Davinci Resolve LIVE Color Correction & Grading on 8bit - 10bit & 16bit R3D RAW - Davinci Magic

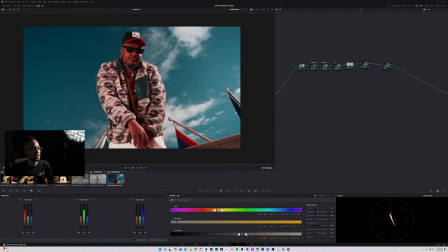If we add some denoise, add some blur radius, I'm looking at the blacks too. I really don't want like the mustache hairs, so we're going to go ahead and see if we can take that back. Shift H again. This looks crazy as hell right now, so we're going to go ahead and kind of, you know, mess with this. What am I going to eat?
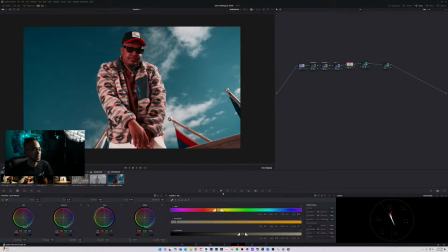I'm going to eat those wings that I said I was going to eat earlier, but then, you know, the live stream had to take priority. But yeah, I'm going to eat those wings. I'm probably going to make some taco meat too, eat some delicious ass tacos, so that way I can be nice and full.
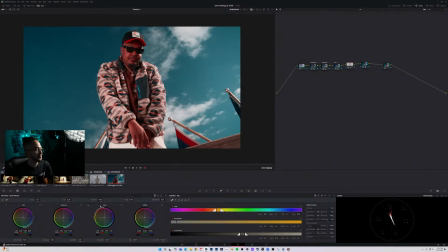But I don't know if it'll beat that dinner from last night. It was good. Alright, so with the skin tones qualified, we can go ahead and actually come into here. We can go into gamma red, so we're going to go ahead and try to move that towards the opposite, which is going to be green.
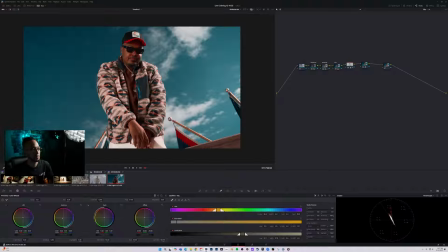And it's like kind of greenish bluish, so I'm just like working my gamma wheel just a little bit towards this color, just so I can get these skin tones to kind of act right,
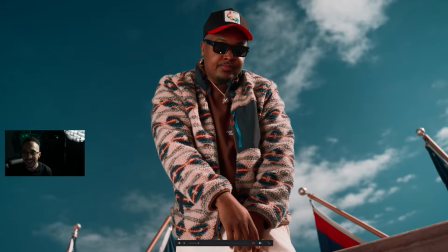because it's kind of crazy. Yum, yeah, appreciate it. What did you eat? I'm very curious. Tell me some delicious food story.
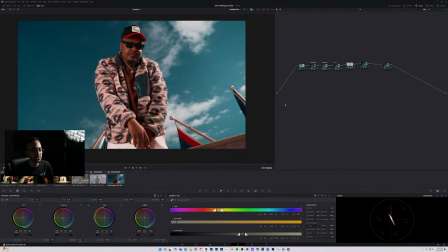Alright, so we grab that, pull it back, look how nice that looks now, and then also we can go ahead and actually hit Shift H, and look at this.
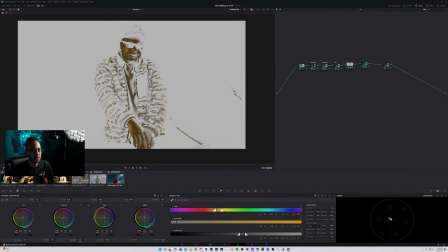I mean, like, we're looking at it, it's like way off the skin tone line here, which is kind of weird, because it looks nice on my monitor, but we kind of got to listen to that,
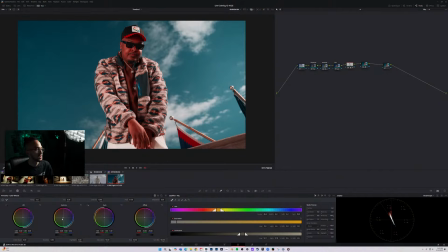so we're going to kind of push it back. Why does it look like all crazy? Like, why are we looking like that? Because yeah, it looks even on that monitor here. So yeah, I'm just going to stick with my eyes, pull this into my realm here, and we're going to ignore that skin tone indicator.
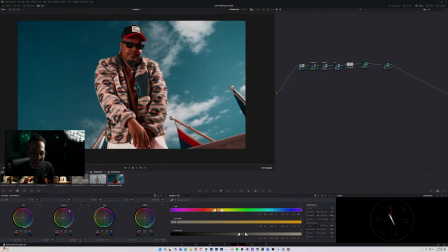You know, ignore it. Tacos sound hella good right now. Why the fuck? Damn. I need to just get off right now, you know what I'm saying? Make some tacos, those spicy tacos though.
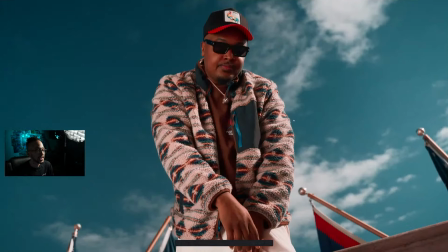Maybe pull back the spice though tonight. Alright, it looks pretty good.
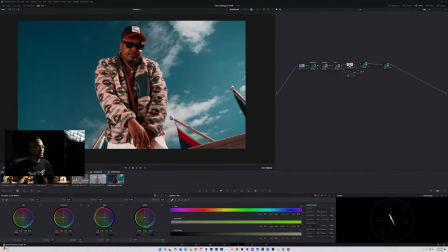We're gonna go ahead and actually click this too. I'm gonna go ahead and Alt P here, because I need to clean up. I need to also select our blues. For this one though, I'm not gonna actually do a qualification. I'm gonna go ahead and actually come into here and go into hue versus hue.
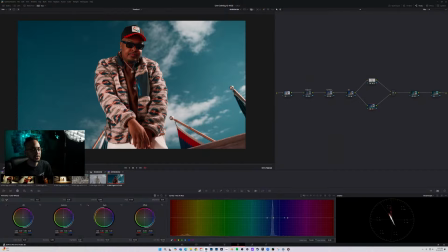Click this down here and select my blues. Obviously there's just a ton of blue in this image, and besides that some oranges and stuff like that. So if we come into here, I'm going to expand this a bit and change this hue. I'm going to go ahead and actually expand this a bit just to try to make it a little smoother, and I'm just barely going to mess with this to kind of push it into
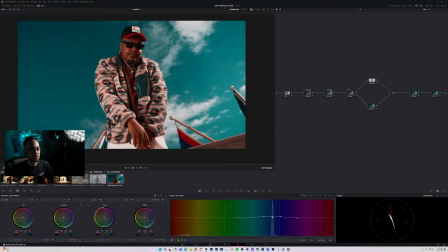the realm of blue that I need to be more complementary for this shot. It's a little oversaturated though, so we can do as well as come into here, do hue versus saturation, select our blues again, and then from here also just pull this down just a bit,
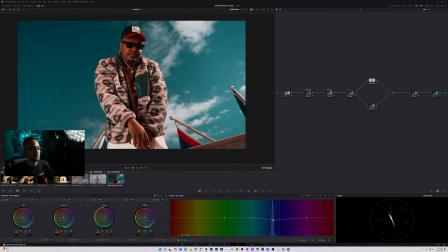and that way we get it. Or we can kind of like make it compete with the red, but I think if we pull it back it helps make him pop more. And we don't want to do too much to destroy it, but at least just enough to make it look punchy, you know. Let's go ahead and add that little extra sauce real quick on the end.
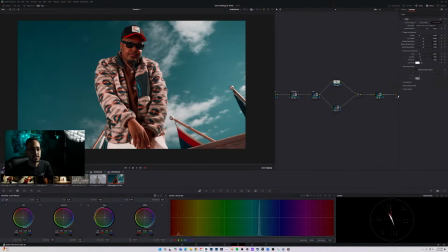Glow, I'm going to add this into this. Barely could actually see it, so thank goodness.
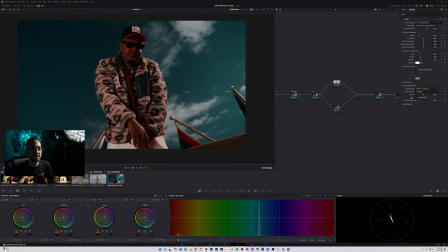Change the thing from add to soft light, and advanced controls is going to, you know, make it look a little crazy.
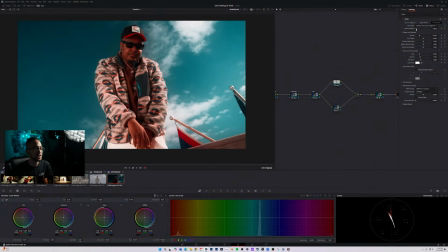But then if we just change the shine threshold a little bit, so pull it back, we're going to have to pull it way back. We see a lot of saturation introduction, so I'm going to actually remove the saturation because I don't really want it to affect that. But then from here though, I'm also going to go back into waveform,
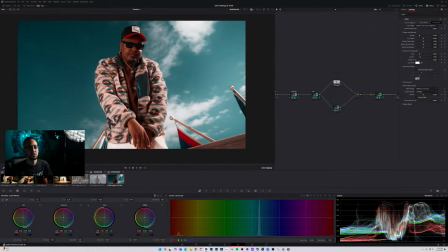because I need to make sure that this glow is not going to destroy my image, you know, and like push my highlights above the peak, which it looks pretty good.
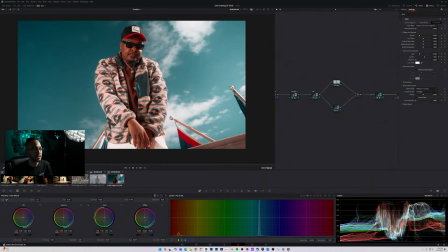We can actually maybe even come into here, mess with the gamma a bit, recoup some of that information, but not too much, because I do like the idea of it being kind of punchy, but not bad. Let's mess with the spread. No, let's not mess with the spread. Let's just leave that shit the way it is, you know.
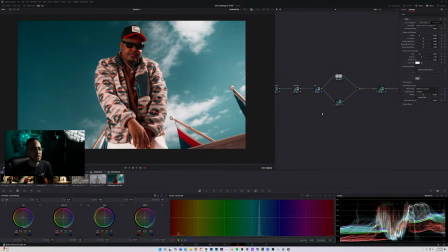Don't even have to touch it.